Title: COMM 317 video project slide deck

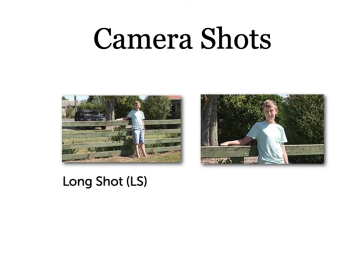16:25 Now, a long shot has the full body in view with a little bit of a buffer at the top and the bottom. And so you can see that while vertically your person is taking up most of the space of the frame,
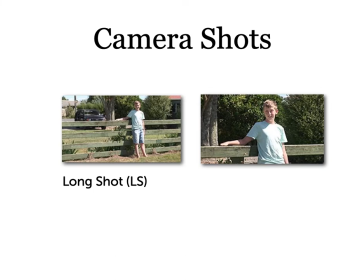16:42 horizontally they're not taking up very much. So what's the purpose of that shot? Well, it's not for dialogue, because we can't see that person's face very well. We can't read their emotions at all. The purpose of the long shot is to show somebody in an environment.
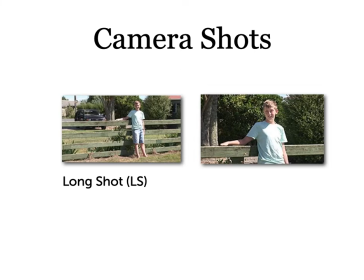16:59 See here in the background, we can see, the SUV, we can see the house, we can see this, it puts that person in a setting. That's the purpose of that shot. The other place where we see long shots are kind of action shots,
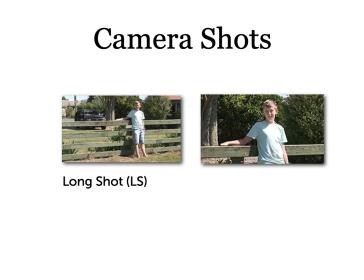17:15 where you've got somebody walking, running, sports, video, those kinds of things. Because if somebody's moving horizontally and maybe moving very quickly, the long shot is an easier way to not just show the body movements in the action, but to actually keep them in frame.
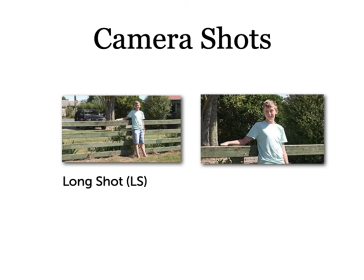17:31 So that's the long shot. You probably won't have very many of those, or you shouldn't have very many of those unless you're doing a very action-oriented video where you've got people moving, running, dancing, walking, those kinds of things, and that's a big part of the video. This next shot is called the medium shot.
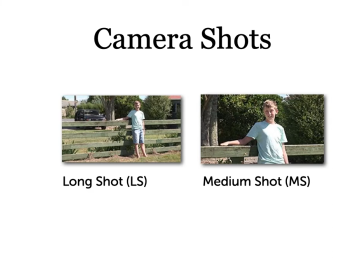17:50 Now notice here, it's cropped at the bottom, right about at the waist, and that's typical for a medium shot. And then still a little bit of buffer there. So now we're close enough, we can see his face a little bit.
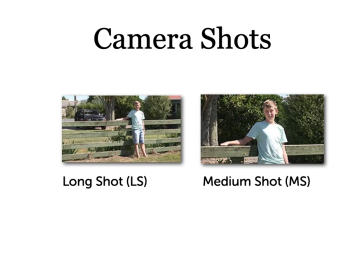18:03 We can see that he's smiling, but we also still see some of the background, some of the environment. The medium shot is very good for kind of this interaction of a person in their environment.
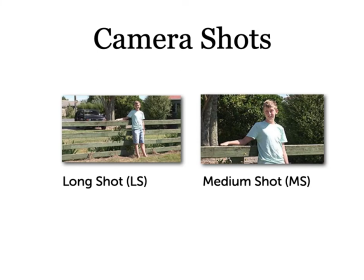18:18 It's still not a very good shot for presenting on-screen dialogue. You're still a little too far away.
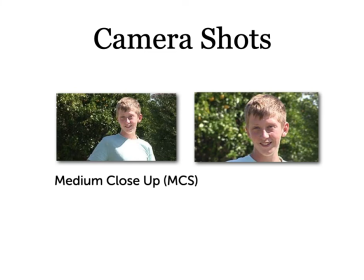18:29 These are the shots that you want to use for people speaking when they're on camera. The medium close-up on the left, the close-up on the right. These are the ones that convey the facial expressions, the emotions, where you can see the lips moving.
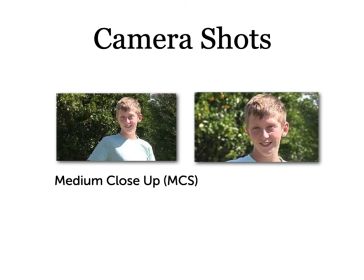18:45 The medium close-up is kind of framed by kind of cropping mid-chest and then with a little bit of buffer. And then contrast that with the close-up on the right, which is really kind of cropped just below the neck and then shows the face. And see how much real estate that face is taking up in that frame. This is a really, really good shot for someone communicating with the audience, whether they're communicating just with their facial expressions or with their audio and what they're speaking.
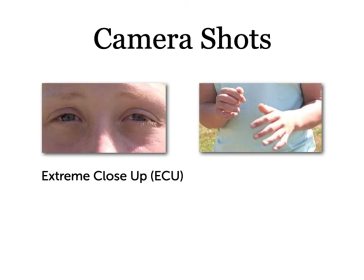19:26 The next set, the extreme close-up shot on the left. You might not have one of these. These are reserved for very high impact dramatic moments. There's often no sound.
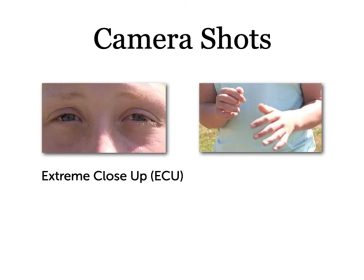19:39 It's where we're really reading the eyes and looking for that flinch of the eye or what the person's looking at. And it's usually kind of the suspenseful moment, sometimes called the gunslinger shot. The cut in on the right there
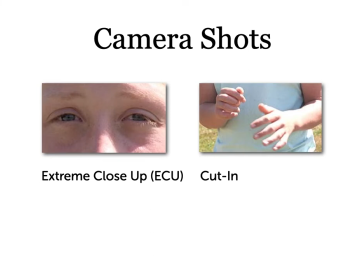19:56 is a good kind of close-up that you can use when you want to focus on objects that that your talent is holding.
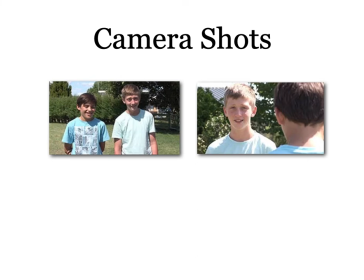20:16 Okay, the next couple of shots. This one on the left, where you've got the two subjects side by side, that's called a two-shot. You can actually even get 3 people in that. Notice it's a medium shot.